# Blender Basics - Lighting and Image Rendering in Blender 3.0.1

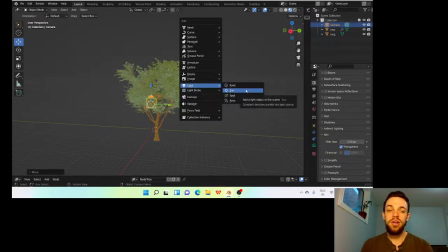They all have their uses, but since I am going for an outdoor lighting kind of situation, I'm going to use 3 different suns. I also find the suns are just the easiest to
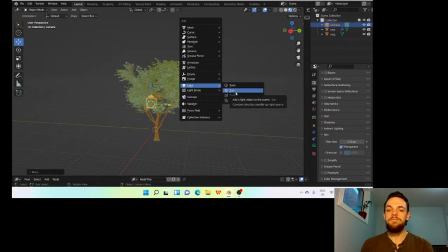position out of these because you don't actually have to put them where you want them. They just kind of send an infinite ray of light in the direction that you choose. So you only really have to set the direction.
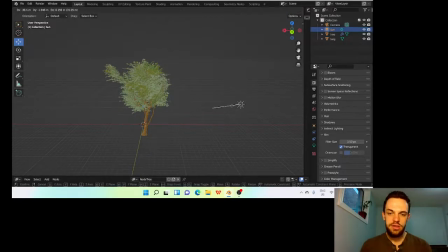So the first light we're going to use is going to be used just to basically light the tree from the back, and we kind of want to create a ring of light around it.
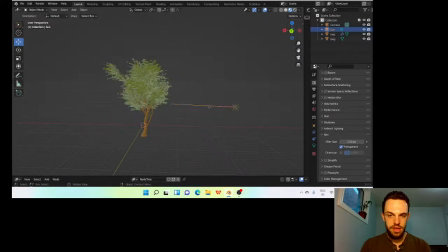So something like this might work. And basically to see what our light is doing, we want to go into render mode so we can see exactly what's happening.
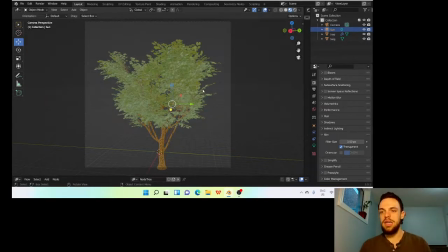And you want to kind of think about this as like you're painting the object with light. So, every light you use is going to paint some light on the object.
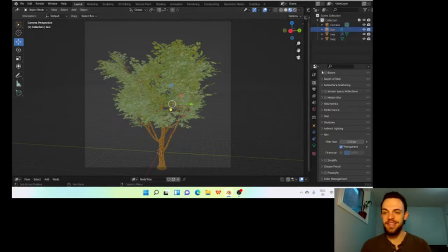And yeah, I guess that's basically it. But so let's hit Z and go into rendered mode.
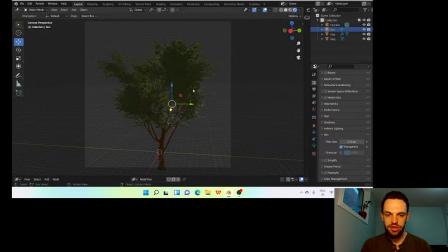As you can see, there's kind of this ring around this edge of the tree, but I want it to be more around the top. So I'm going to try to move this just a little bit to the left.
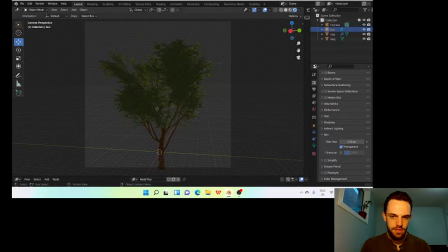Oh, it has to be to the right, actually.
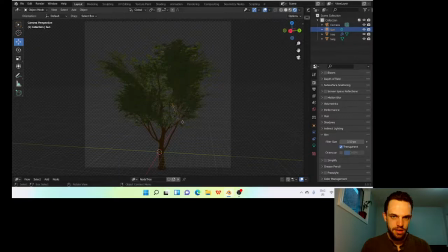Okay, I think that's pretty good there. As you can see, we kind of have this ring of light all the way around the tree.
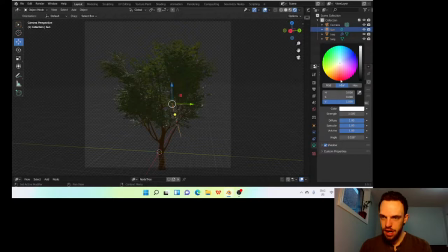And to make it look a little bit more natural, I can actually make this a little bit more yellow color. As you can see, that already looks a lot better. So for the next light, I'm going to do another sun.
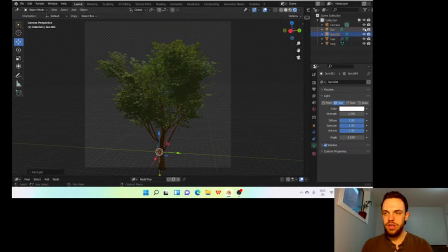And so that we can see what this light is doing, I'm going to turn off the first light for now. So we can see just exactly what this light is doing. And this one is going to be kind of the front lighting.
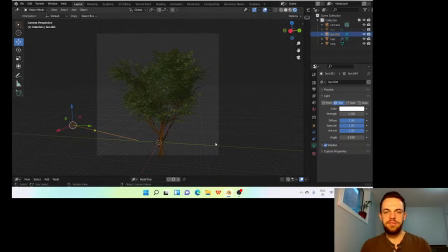So something like that. And, if you were going for kind of more of a Hollywood look, a lot of times they're going to use warm lighting in the front and cold lighting in the back.
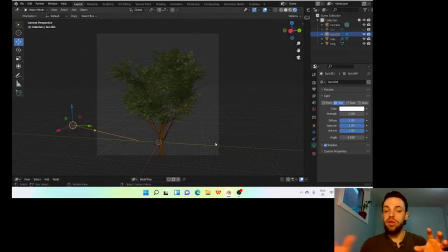So, blue in the back and orange in the front, or, orange and pink or something. Or no, I guess it would be more pink in the front and blue in the back, something like that, for like kind of Hollywood lighting.
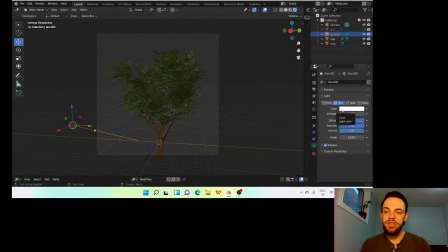So you could definitely do that here, but again, since I'm going for something a little more natural, I'm going to use more of an orange light for the front. And you can crank up the strength because if it's more colored, it's not going to be as bright.
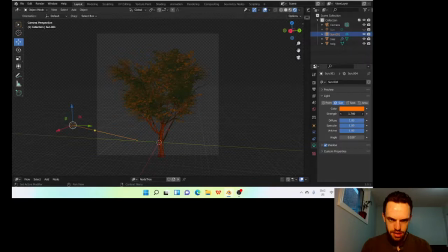So I think that's pretty good there. And then our third and final light, another sun. And again, I'm just going to turn off this orange light so we can see what's happening with this one.
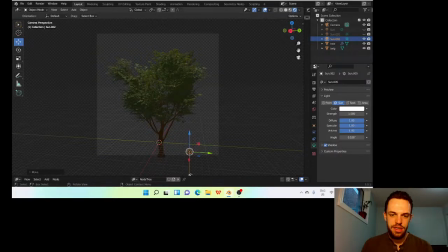And this one's going to be kind of from the back, but also like coming up from the ground.